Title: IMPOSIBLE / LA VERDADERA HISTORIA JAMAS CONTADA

Cuando te encuentras con gente que ha estado tan cerca de la muerte, de esa incertidumbre, enseguida hay un enganche ahí, muy fuerte.
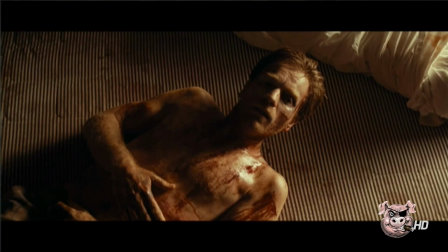[4:17]
Llama a la productora de Jota Bayona, llama a Belén, y nos dijo, Bayona quiere que su próxima película sea esta historia. ¿Me podéis dar el teléfono de María Belón? De repente un día me llaman y... Oye, que hay un director español que quiere hacer una película de vuestra historia. Y yo dije, ¿esto es una broma o qué es esto? ¿No? La primera vez que quedamos con María es que no sabíamos muy bien cómo actuar. Ella estaba un poco nerviosa, y nosotros también, pero no hubo apenas preliminares.
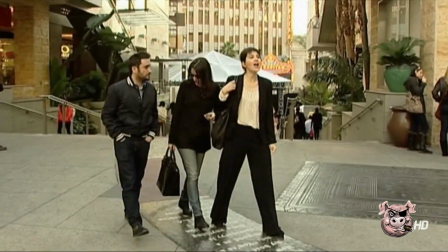[4:46]
Enseguida saltó. Y al minuto estábamos todos con la lágrima a punto de salirnos del ojo. Yo estaba absolutamente segura, absolutamente segura de que lo iban a hacer y que eran ellos,
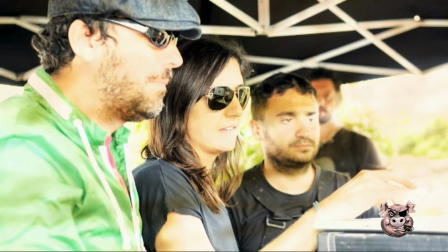[5:00]
que tenían que ser ellos, porque estaban lo suficientemente locos. Cuando terminó, nos contó que fueron casi 3 horas ella hablando. Nos dijo que era la primera vez que le había contado de principio a fin a alguien. Volví a casa y dije, oye, me he reunido con un grupo de locos. Eran pequeños los niños en ese entonces, eran bastante pequeños. Yo les dije, se quiere hacer una película de esto.
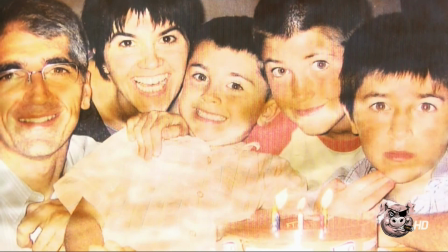[5:18]
Y esto significa que esta historia ya no va a ser nunca más nuestra historia.
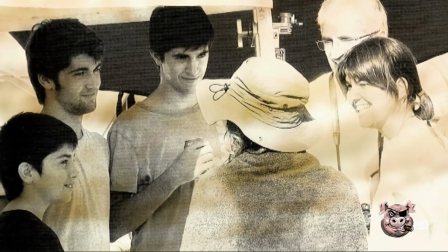[5:23] No, espera, espera, espera.
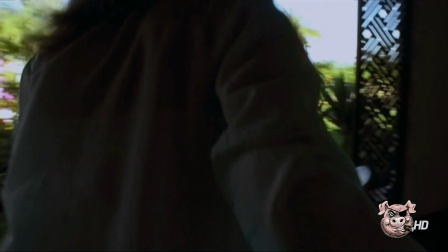[5:28] Todas las estrellas puedes pegarlas en el techo.
Y fueron uno a uno diciendo, sí, sí, sí, sí. Me pusieron una condición muy, muy bonita, muy bonita. Me dijeron, mamá, sí, pero si tú cuidas el alma de la historia.
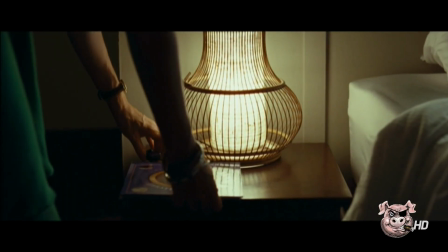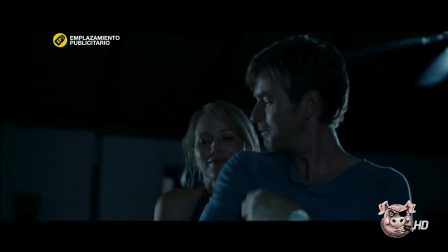Yo creo que lo que más obsesionaba y lo que más preocupaba a Bayona era no poder reproducir la llegada de la ola, que era como el momento más potente de la película, de una forma creíble.
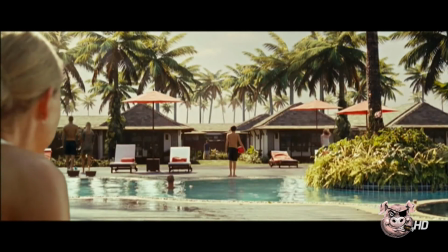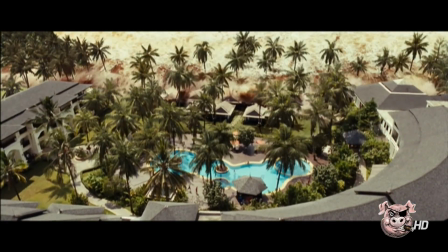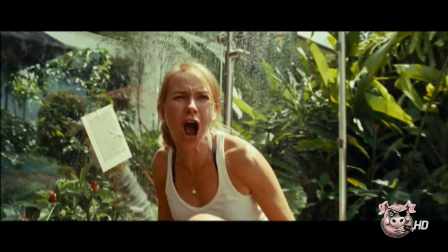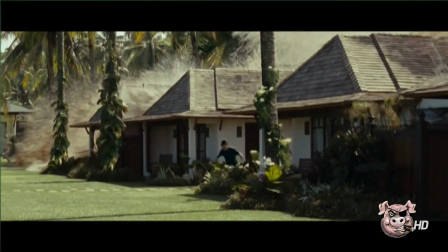[6:21]
El caso concreto de Kaolack era una ola de unos 3 o 4 metros que tardó
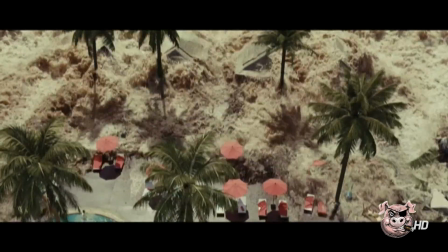[6:26]
básicamente en cruzar la piscina donde estaban nuestros personajes entre 4 y 5 segundos.
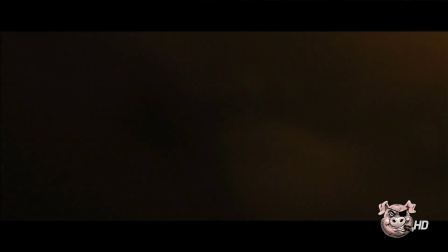[6:33]
Eso fue el tsunami.
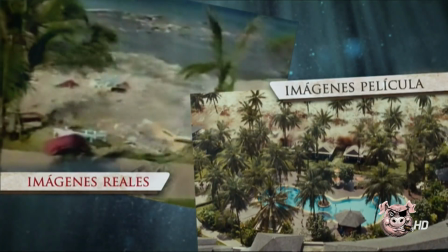[6:34]
Fueron 3 olas impresionantes, a cada una peor que la anterior porque traía más, pues más desechos, ¿no?
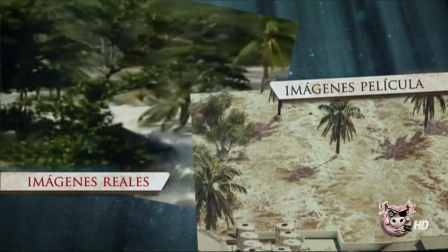[6:43]
Más barcos, más trozos de hotel, más trozos, más cadáveres. Y hay un segundo momento que viene mucho después de un...
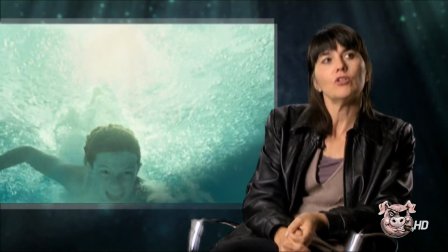[6:52]
¿Cómo le podría yo llamar eso, no? De un esperpéntico silencio.
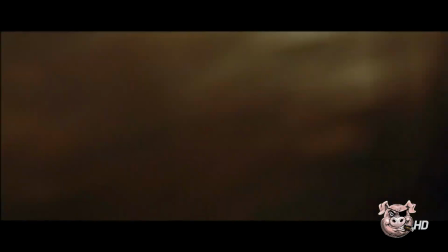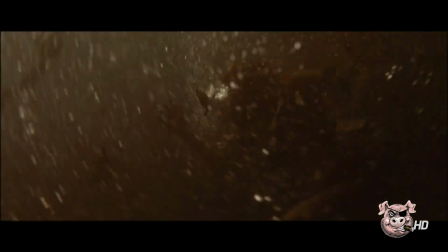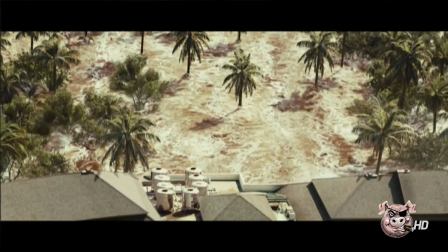[7:06]
Él buscaba todo el rato la credibilidad, el naturalismo,
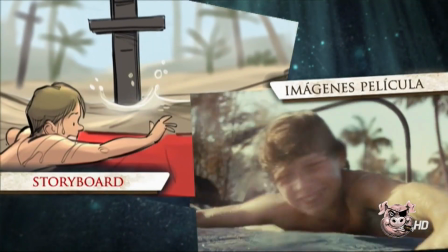[7:09]
no quería que fuera como una estampida de efectos visuales en lo que el espectador pudiera detectar que todo era técnica.
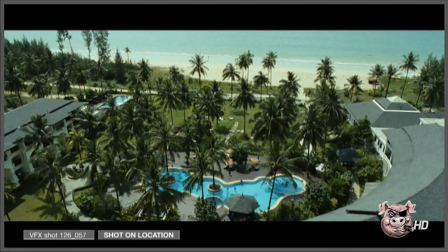[7:17]
Llegamos a la conclusión de que el agua digital en una historia como esta no nos iba a dar el realismo que buscábamos,
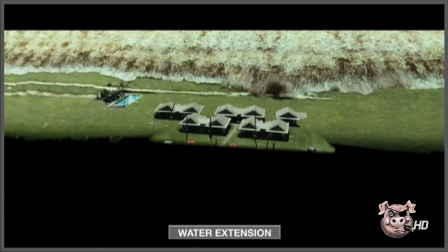[7:24]
así que empezamos a trabajar técnicamente cómo mezclar diferentes capas de agua y hacer una especie de collage,
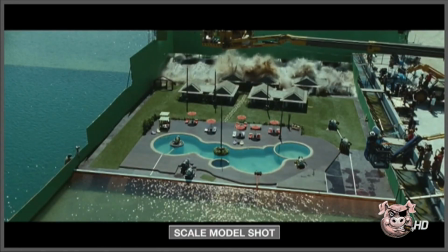[7:32]
¿no? De puzzle en el que pegando una capa con otra, al final uno pudiese recrear esa sensación de océano, ¿no? El rato de la riada, que se tardó mucho tiempo en rodar,
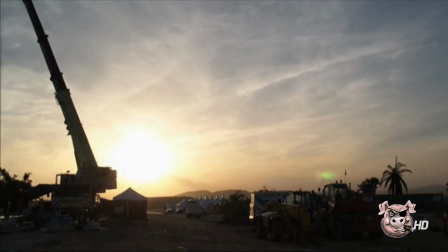[7:46]
realmente creo que son 6 minutos de metraje y estuvo el equipo un poquito más de un mes en Alicante, yo entendí que tardaran un mes,
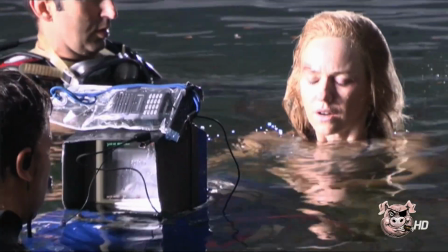[7:54]
porque realmente cuando estás en el agua la sensación era de que ese tiempo no se iba a acabar nunca, ¿no?
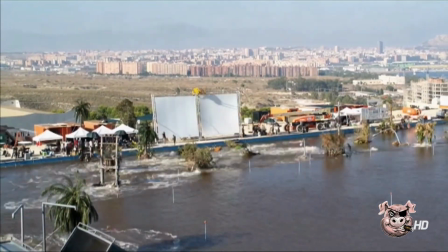[7:59]
Y lo reprodujimos en el tanque de la Ciudad de la Luz, que era un tanque que ofrecía todas las ventajas posibles para nuestra película.
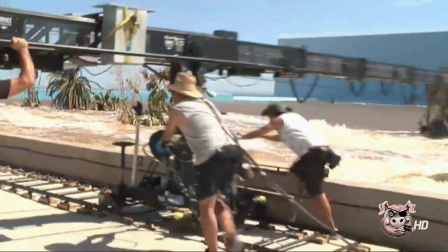[8:07]
Parecía realmente que estaba diseñado para hacer nuestra película.